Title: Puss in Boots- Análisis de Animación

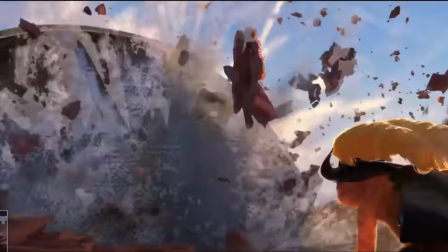(0:00)
Hola a todos, bienvenidos un día más a Canimando. Hoy traigo otro análisis de animación. Esta vez va a ser el tráiler de Puss in Boots, una nueva película que sale dentro de poquito.
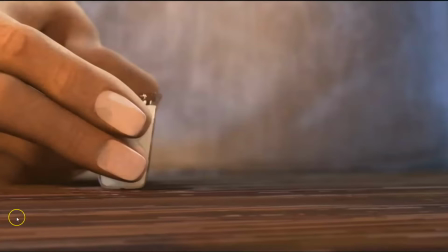(0:09)
Así que vamos allá.
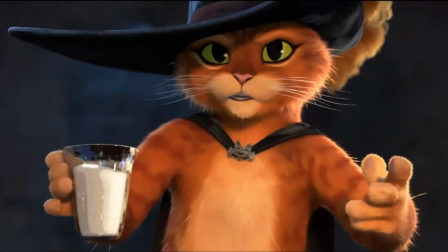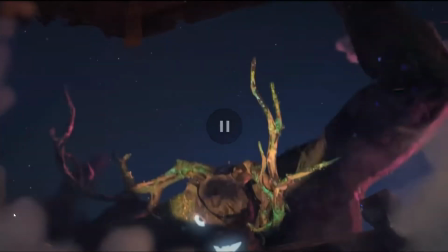(0:19)
No, mira, lo primero que me gusta es el tipo de animación, ¿no? El estilo este de animación de animar un fotograma sí, un fotograma no,
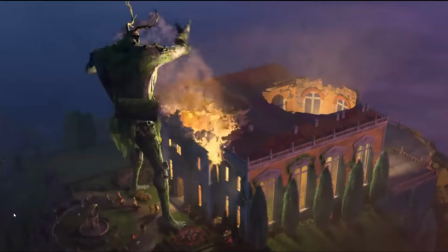(0:27)
que se hizo popular en cuando salió la película de Spider-Man, la película animada, que es básicamente
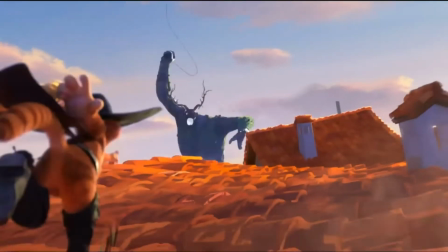(0:36)
que básicamente ves cómo animan
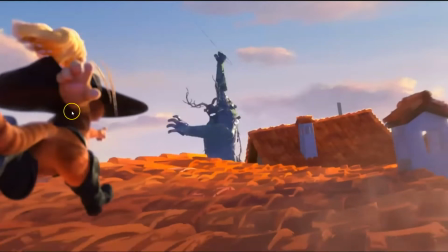(0:40)
un fotograma en el que está en el mismo punto en la pantalla, lo que se mueve es el fondo.
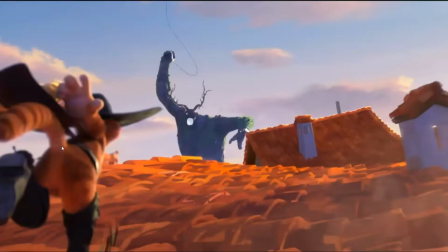(0:47)
Luego se mueve el fondo y el personaje, y luego el personaje se queda en el mismo sitio y lo que se mueva es la pantalla, ¿no?
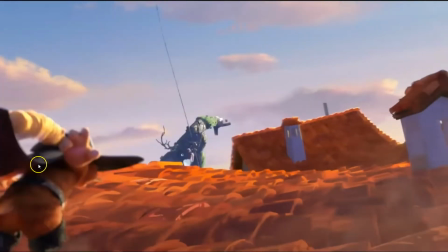(0:55)
Entonces, o sea, el escenario. Entonces, queda curioso, ¿no?
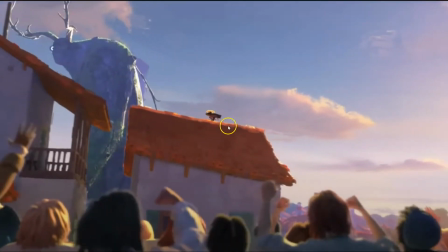(1:02)
Porque animan un fotograma sin fotograma, no. Y en este, por ejemplo, ves que el personaje no se queda clavado, pero
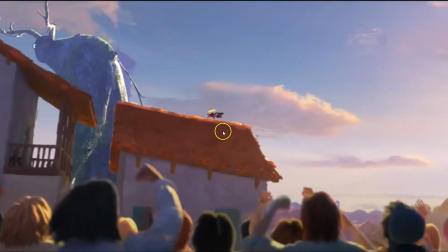(1:09)
es como al mover la cámara, al mover el escenario, parece que se sigue moviendo, aunque el personaje no cambie la pose.
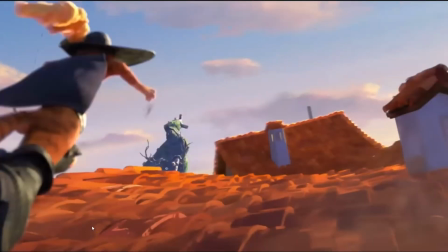(1:17)
Y queda el efecto este cómic, como un poco de cómic, como de ta ta ta ta ta ta ta. Que ves, no, no es tan fluido, pero queda muy guay, ¿no?
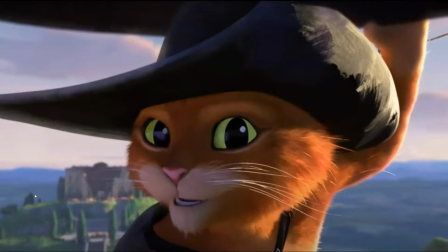(1:28) You wanna see something cool?
Y ves, te das cuenta como cuando es una toma en la que realmente es más primer plano,
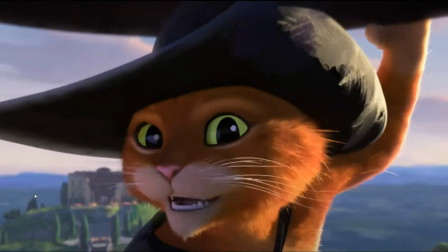(1:36)
más que quieres una animación más bien hecha, no más fluida, pues ves como simplemente animan a 24 fotogramas por segundo,
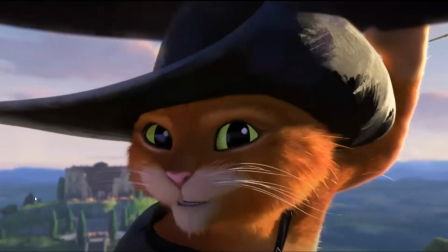(1:48)
¿no? Entonces, en estos estilos especiales de animación, ves cómo hay momentos oportunos, sobre todo en los momentos de acción, de mucho movimiento, utilizan eso de fotograma sí, fotograma no. Pero cuando tiene que ser más fluido, pues utilizan todos los fotogramas.
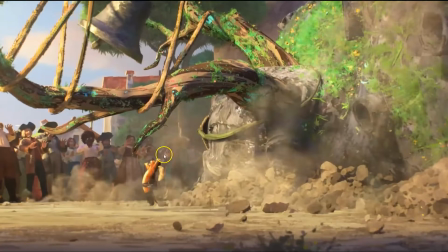(2:06)
Esta línea de acción genial que crean aquí, que está recto, ¿no? Pero la exageran para crear esta línea de acción.
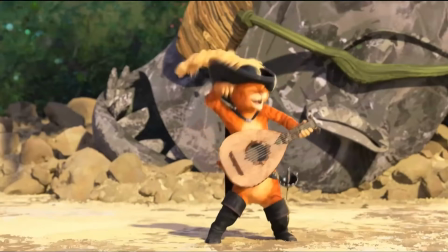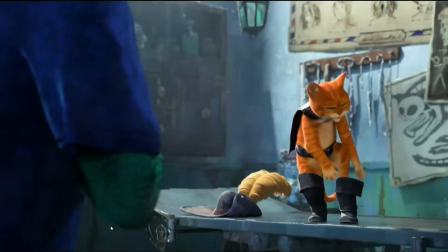(2:21) And boots. You died. I have 9 lives. And how many times have you died?
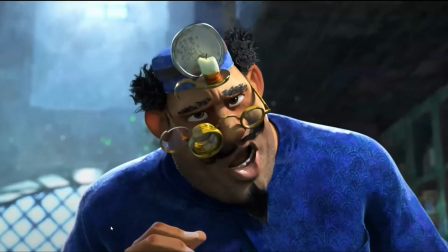(2:26)
Pero creo que también esto está muy guay.
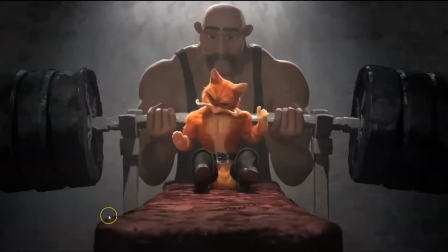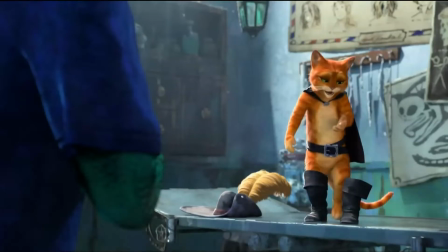(2:35)
Este, en términos de acting, ¿no?
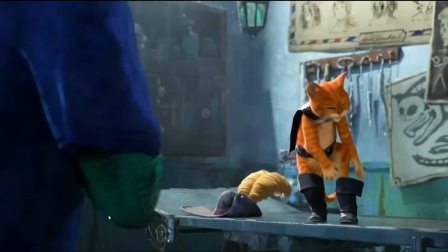(2:39)
Pese, coge la bota, se la pone
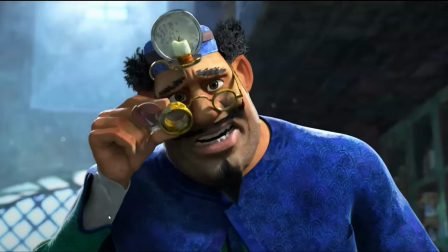(2:46)
y se sacude las manos, ¿no?
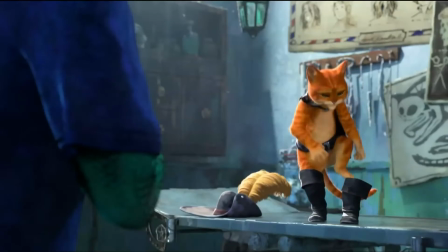(2:51)
En la tripa. Pam, pam.
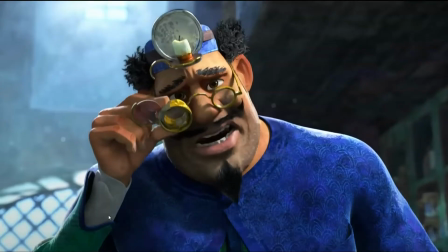(2:56)
Una pequeña acción secundaria que le añade ese toque extra de credibilidad. No es simplemente el personaje. Ah, te dicen que el personaje se ponga la bota. Entonces no solo se pone la bota y ya está, y se queda en pose relajada, sino una pequeña acción secundaria como limpiarse las manos en su tripa o
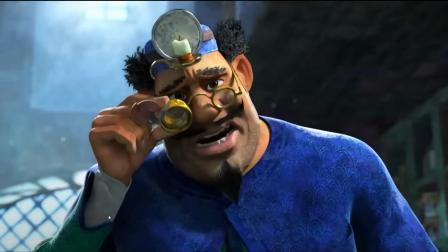(3:14)
rascarse o cualquier cosa que no es necesaria para contar la historia, pero enfatiza la historia porque le da ese toque de credibilidad.
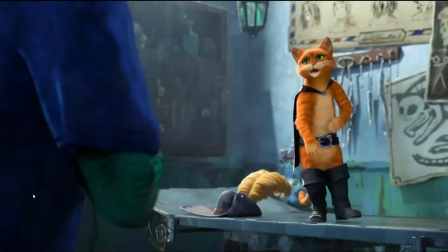(3:28)
Luego aquí también está muy guay.
Have you died already?
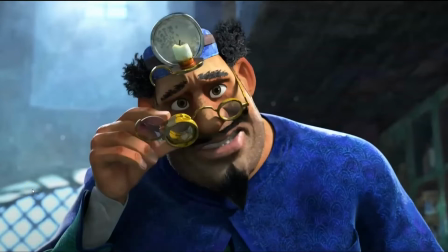(3:32) Have you died already? And how many times? Have you died already? Have you died?
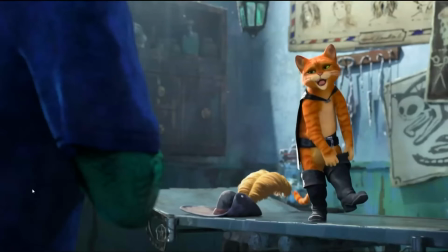(3:37) You died. I have 9 lives. And how many times have you died already?
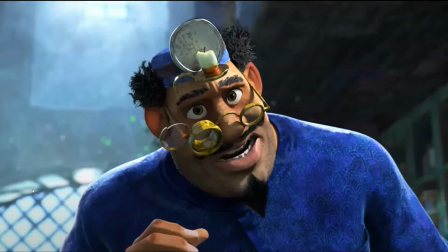(3:42)
¿Ves cómo have you died already? En el died, en un acento, hace el squash en la cara. Ves como primero hace el squash y luego already. Y entonces levanta las cejas. Entonces no hace falta que haga super cambios de expresión facial todo el tiempo,
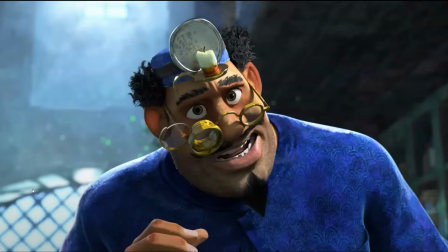(4:00)
pero intentando crear ese contraste entre squash y stretch en la cara a lo largo de la animación, pues siempre queda genial.
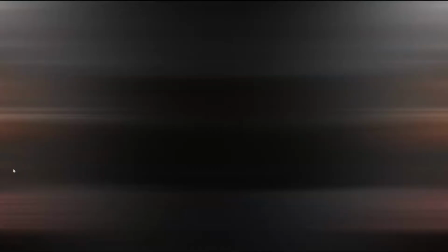(4:07)
Ves, igual lo mismo aquí, ¿no? Ves como.
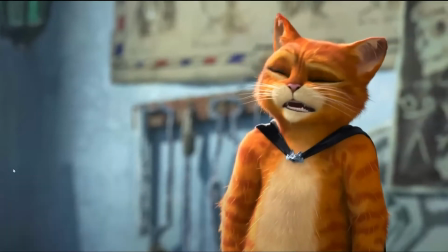(4:12)
Ves aquí, hace el stretch, luego squash, cambia de la pose de.
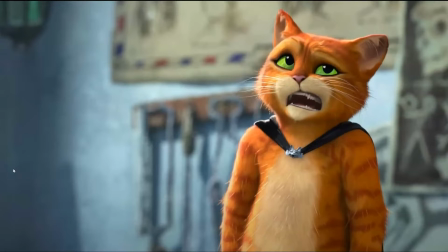(4:18)
Está pensando, abre la boca y levanta las cejas, cierra la boca y baja las cejas.
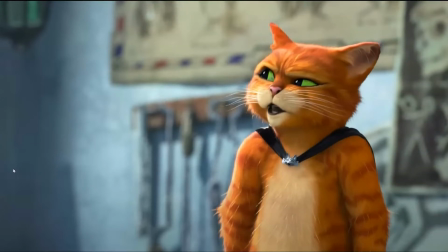(4:24)
Aunque la boca está abierta, pero como que la empequeñece, ¿no? Entonces crea ese contraste de squash y stretch en la cara.
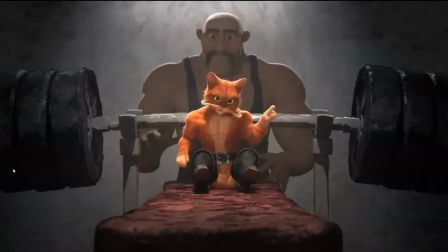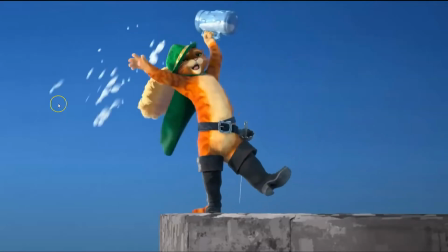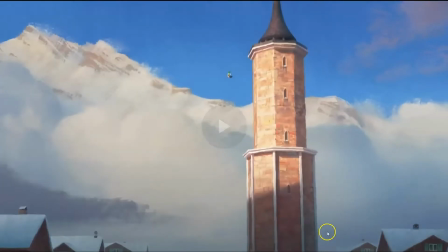(4:40)
La línea de acción aquí está genial también.
Down to your last life.
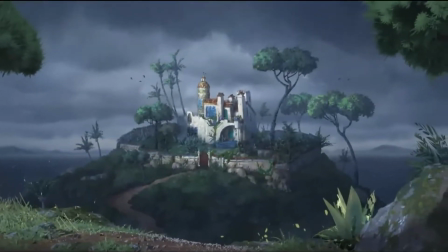(4:45) Mama Luna's always on the lookout for a new lab cat. I am no lab cat. I am Puss Boots.
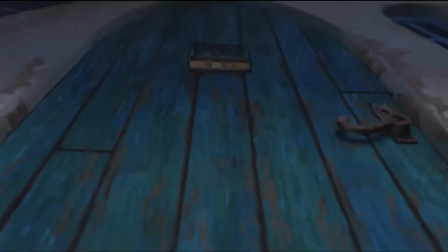(4:51) Not anymore. Meow. Oh. Meet
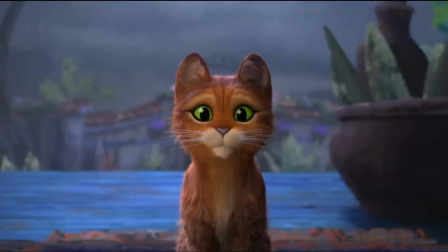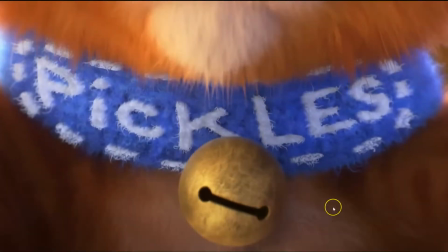(5:00)
Me gusta mucho.
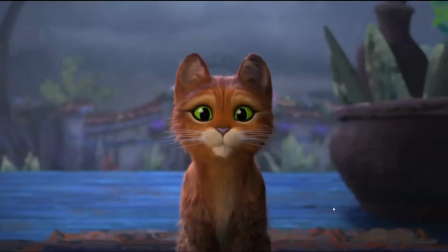(5:04)
Mira, la reacción, ¿no? Como analizándola. No, se da cuenta de la cantidad de gatos que hay. Hay un pequeño squash en la cara. Ves cómo bajan las cejas y se levantan la mandíbula y las mejillas un poco.
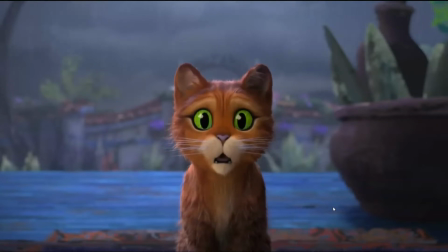(5:23)
Y luego, acto seguido, ¡pum! Se levantan las cejas y se abre la boca. Y se bajan las orejas. Entonces ves cómo tiene esa pequeña anticipación a la reacción de ¡wow! La reacción es un estiramiento en la cara. Abre la cara, abre los ojos, abre la mandíbula.
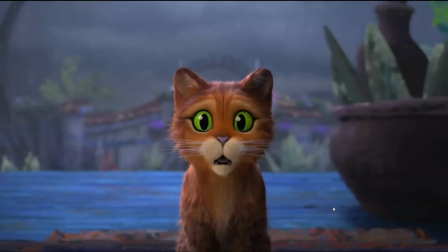(5:38)
Pero justo antes tiene un pequeño ¡pum! Un pequeño achatamiento donde cierra un poco los ojos, baja las cejas, sube la mandíbula. Y entonces crea ese contraste de ¡pum! ¡Pum! Achata y estira, ¿no?
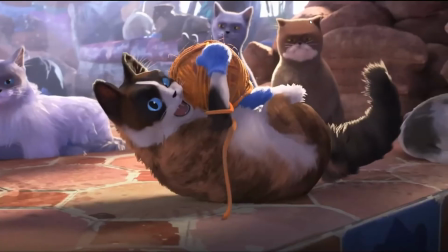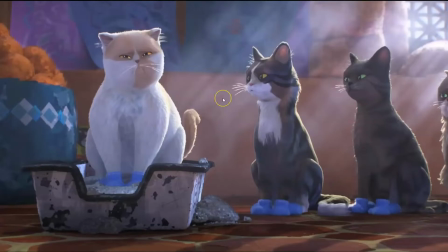(5:58) This is a person party, Pickles. That's your party. So this is where dignity goes to die.
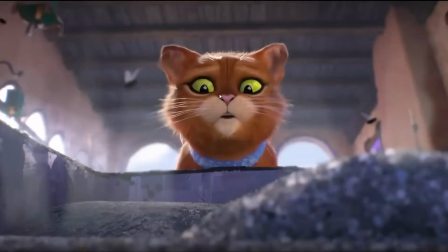(6:07)
A mí también me encanta este cambio de expresión facial que utiliza el parpadeo. Aquí es donde la dignidad muere. Entonces, aquí es donde la dignidad muere. Entonces ves cómo cierran los ojos, pero en lugar de pasar de esta expresión facial
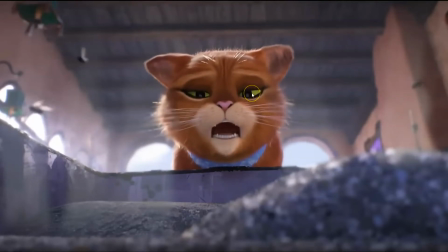(6:24)
a cerrar los ojos, a ponerla a esta pose directamente, hacen un parpadeo y así cuando la abren los ojos de nuevo, ya está en esta pose, ¿no? Entonces haces una transición de expresión facial bastante sutil, ¿no? Es como, no la ocultas, ¿no?
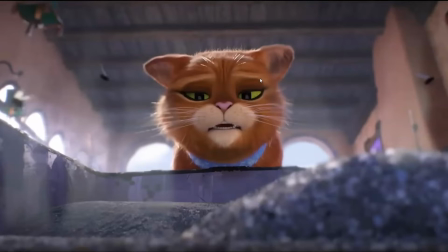(6:44)
Porque ocultas los ojos cerrándolos y luego cuando los abres ya está en una nueva expresión facial, ¿no? Entonces queda bastante integrado.
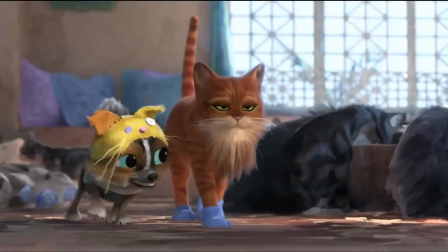(6:57) You don't look like a cat. Full disclosure, I'm a therapy dog.
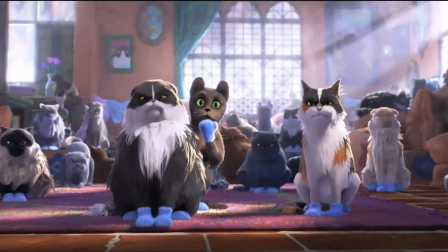(7:02) Wanna rub my belly? Hard pause. Oh. They found.
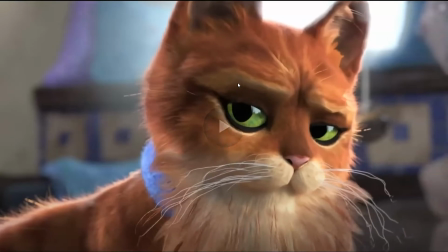(7:08)
Este también me gustó, es un pequeño Wanna rub my detalle. belly?
Hard pause.
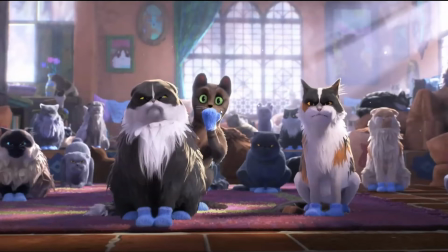(7:12)
Mira este personaje, cómo mira hacia la derecha y luego mueve la cabeza.
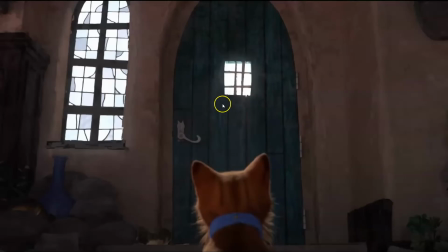(7:20)
Mira hacia la izquierda y luego mueve la cabeza. Mira, o sea, ves cómo los ojos son los que guían el movimiento de la cabeza. No es. Los ojos no se mueven junto con la cabeza, sino que los ojos lideran la acción.
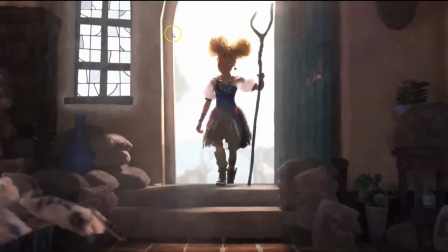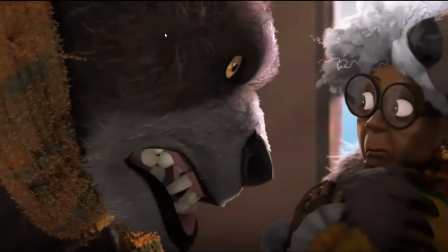(7:39) Make her talk. Excuse me, my darling.
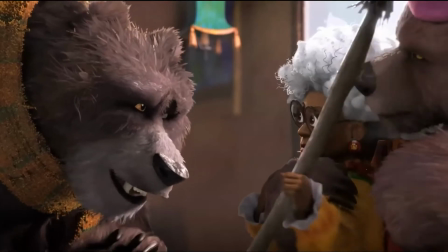(7:43) We're looking for the legendary Puss in Boots. Have you perhaps seen him?
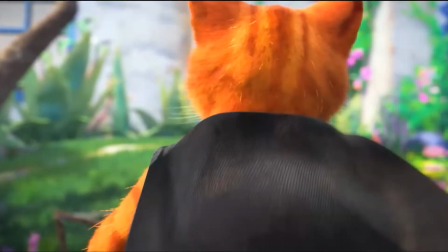(7:48) What are Puss in Boots? He is me.
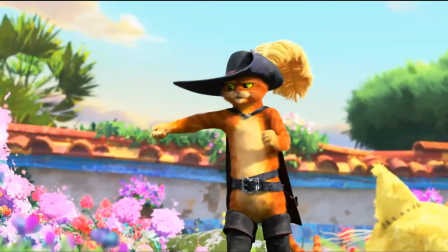(7:55) Oh. Normally, I have a sore. It's like a whole thing, you know.
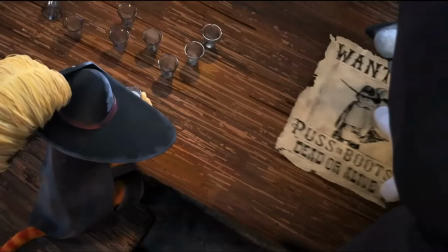(8:00) Okay. Get that cat. Dead or alive will be just right.
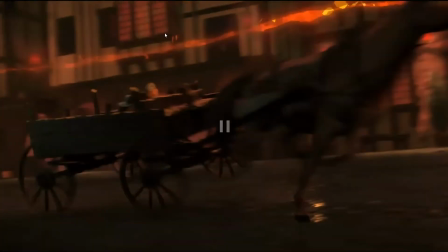(8:06) Bounty Hunters. Kitties of God, I need your help. Whenever I can.
Esta caída de super dinámica me encanta.
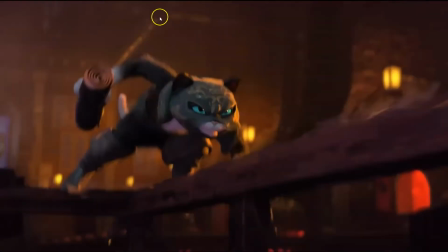(8:15)
Ves como cuando quieres hacer una caída como de gato o de superhéroe, ves como es muy sutil, ¿no?
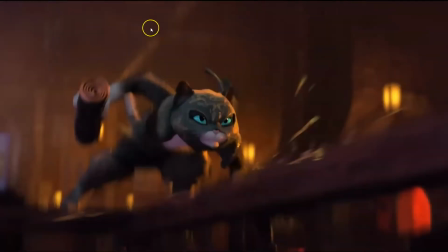(8:21)
Cae.